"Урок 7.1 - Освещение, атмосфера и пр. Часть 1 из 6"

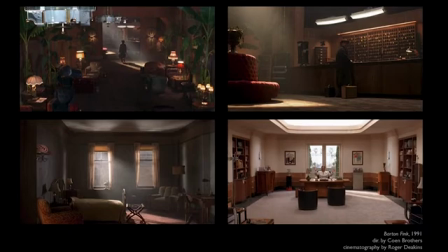(12:38)
But I love here his use of kind of atmosphere and an interior to create this specific story and mood. I think it might be the first time they worked together, because I know Miller's Crossing was in Roger Deakins. But yeah, it's
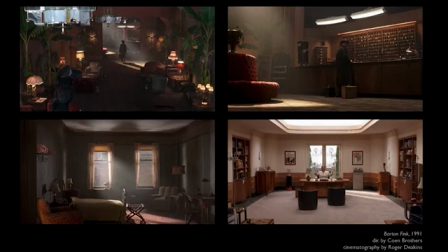(12:57)
if you are familiar with the film, it really creates this mood. The mood is so much about the film, I feel like, and just kind of creepy, mysterious characters in this movie is created by a lot of the atmosphere.
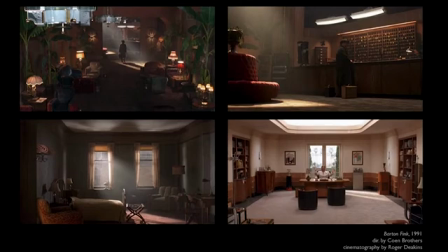(13:12)
And you put that imagery on the lower right that doesn't have a lot of atmosphere, just to show the contrast. Yeah, right. And so these are all images from Barton Fink, but it's great to see the contrast too, and how effective contrast can be,
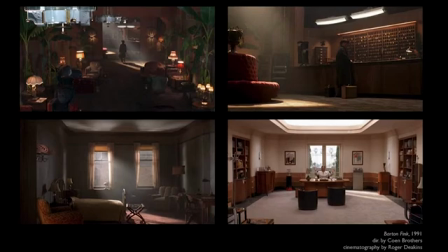(13:28)
especially when obviously you don't look at the film like this where 4 frames right next to each other, but having the benefit of that, you can see the contrast and how much mood can be evoked from the atmosphere. And again, this is purely for storytelling. It'd be actually pretty
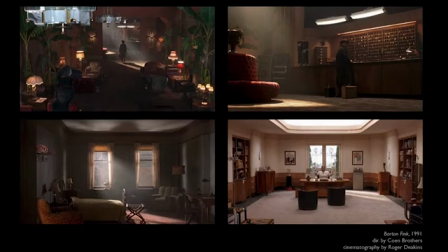(13:46)
unique to get this much atmosphere on the inside of a hotel in a room where the cameras, and it's not like there's that much space. So this is really very much a conscious choice to put atmosphere on these interiors.
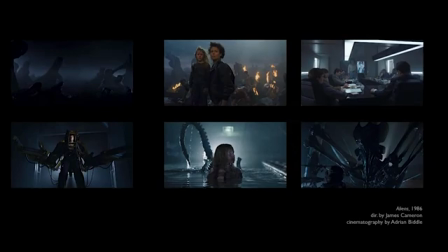(14:02)
Here's aliens using atmosphere for a completely different feeling than Barton Fink. Really creepy. Used in almost like a very thrilling way. James Cameron,
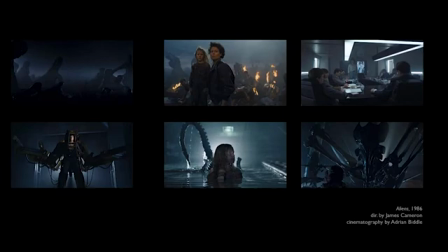(14:19)
uses it to, again, simplify these really complex backgrounds, but also to really carve out these silhouettes. That's what I love, is his atmosphere is used so effectively to... He has such unique, these aliens and the robot
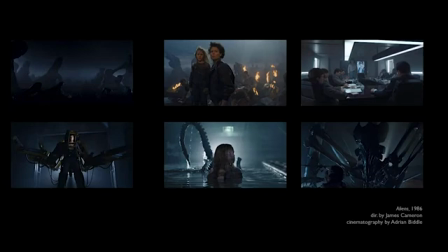(14:35)
that Sigourney Weaver gets in is such iconic imagery for this series, and atmosphere really helps to create that really memorable imagery. Yeah.
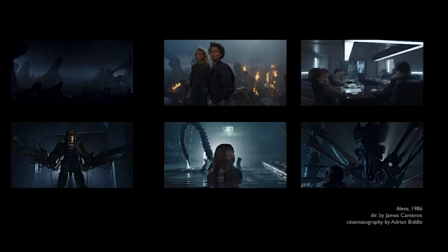(14:49)
I think a lot of the horror movie genre will, start to be defined with this fog, It's such a great thing to mask things in and hide things in. And, kind of let audience imagine what's behind. Yeah, so cool. Scary. Have you watched this one? You don't like scary films as much. I watched the first two. Yeah.
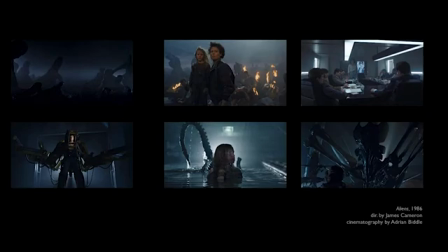(15:09)
That was it, yeah. Dice is not a big fan of scary films. Okay, let's move on.
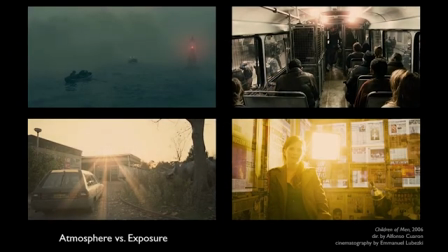(15:17)
Let's look at this film, Children of Men. I really enjoy Alfonso Cuarón's world. He creates these very believable worlds that are fantastic, but also he uses cinematography in a great way.
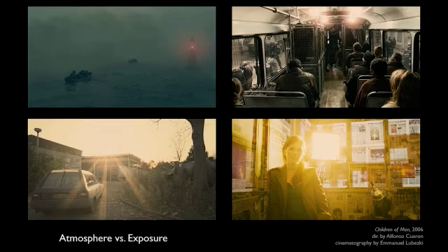(15:33)
And the reason why we're looking at these is kind of the contrast between both of them. You could say that the light has this bloom effect, but some of it is created out of atmosphere and some of it is out of exposure, and they're kind of two different things.
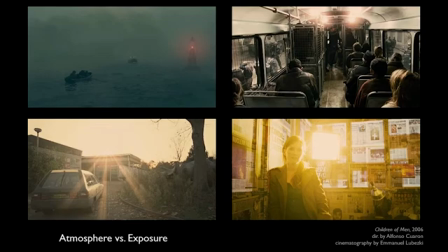(15:50)
Yeah, so atmosphere is obviously it's the physical phenomena, the particles in the air that's saturated by the light. On the other hand, the light bloom, is when your eyes cannot take,
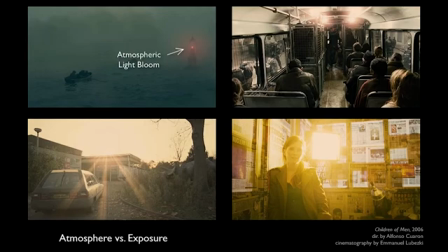(16:08)
a certain point when the eye perceives a certain sort of value structure, and when it gets brighter and brighter and brighter, it doesn't get any more brighter, and it starts to bleed into the surrounding areas.
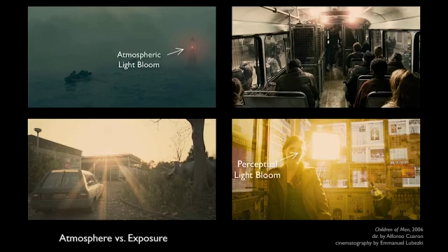(16:24)
So if you can imagine, simply if you look at the sun, everything will be white and you just can't see anything. Although we don't recommend that for artists who need their eyes. Please don't do it. Or if you do it, don't blame us. Yeah. But yeah, there's a bit of a difference.
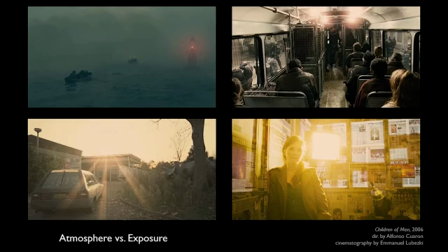(16:40)
There's a bit of a difference between the atmosphere versus sort of perception-based sort of bloom, like a light bloom. Like lens flare is definitely one of them, right? Yes, absolutely. So let's talk a little bit about exposure.
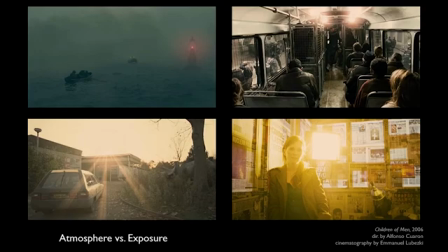(16:57)
Let's go from atmosphere and start talking about exposure.
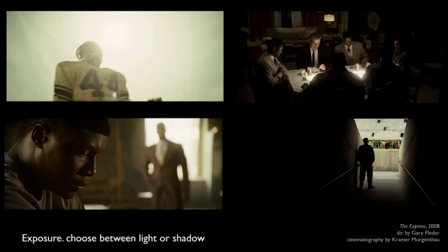(17:03)
So this is a film, The Express, beautifully shot film. And these are great different examples of how exposure might work. So, you were talking about shooting right into the sun. This top left frame is the camera pointed right at the sun and a character coming in front of it.
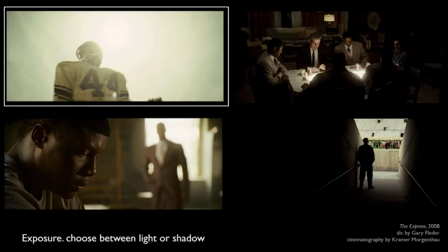(17:21)
And you could see there how the sun just kind of bleeds over the shadow side of this character. The exposure of it is, the camera can't take that contrast.
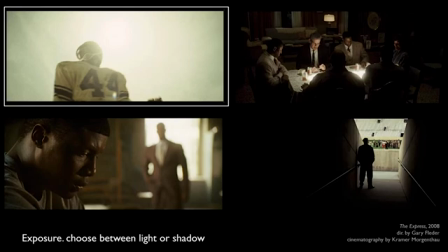(17:34)
The reason why it is like that is that, of course, you want to be able to see the character here, and the character is in the shadow against the sun. That's why it's overexposed, and the sun, even sky is blown out.
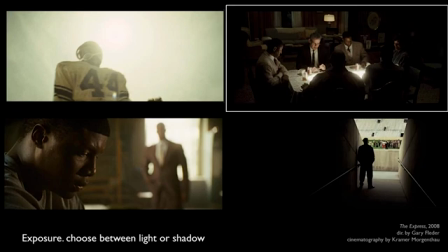(17:49)
Yeah, absolutely. And then if you look at the image next to it on the right, you can see this interior scene where, it almost looks like they're looking into this glowing pool of light. Now, this is a good thing to talk about, both in terms of light and shadow. So light is directly hitting upon that desk, that table between them.
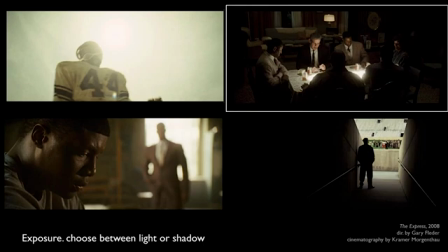(18:09)
But the bounce light is actually bouncing onto their faces. And so, the cinematographer here decided to expose for the bounce light, the kind of, to really expose specifically for that. And so what happens is then the background, which is darker, drops away into black, and the light blows out.
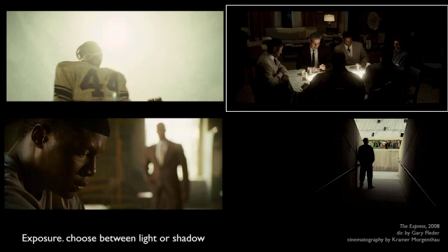(18:28)
And you see the light blooms kind of between the foreground characters. You see that bloom of light. That's not necessarily atmosphere. That's exposure. Yeah.
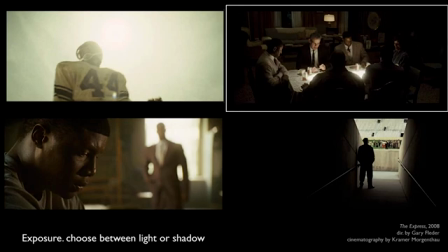(18:40)
And in this case, I think it's probably, the DP decided to kind of crunch to create this contrast. So the darks are actually dropping quite a bit, and then the light is actually, and you have this kind of narrow range in the middle. That's what the camera is exposing, huh? Yeah, absolutely.
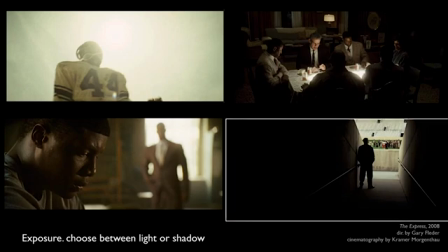(18:59)
And I think, another good example is the one on the bottom right where you're really exposed for light, so everything else, drops off into shadow. Yeah. Almost the opposite of the top left image.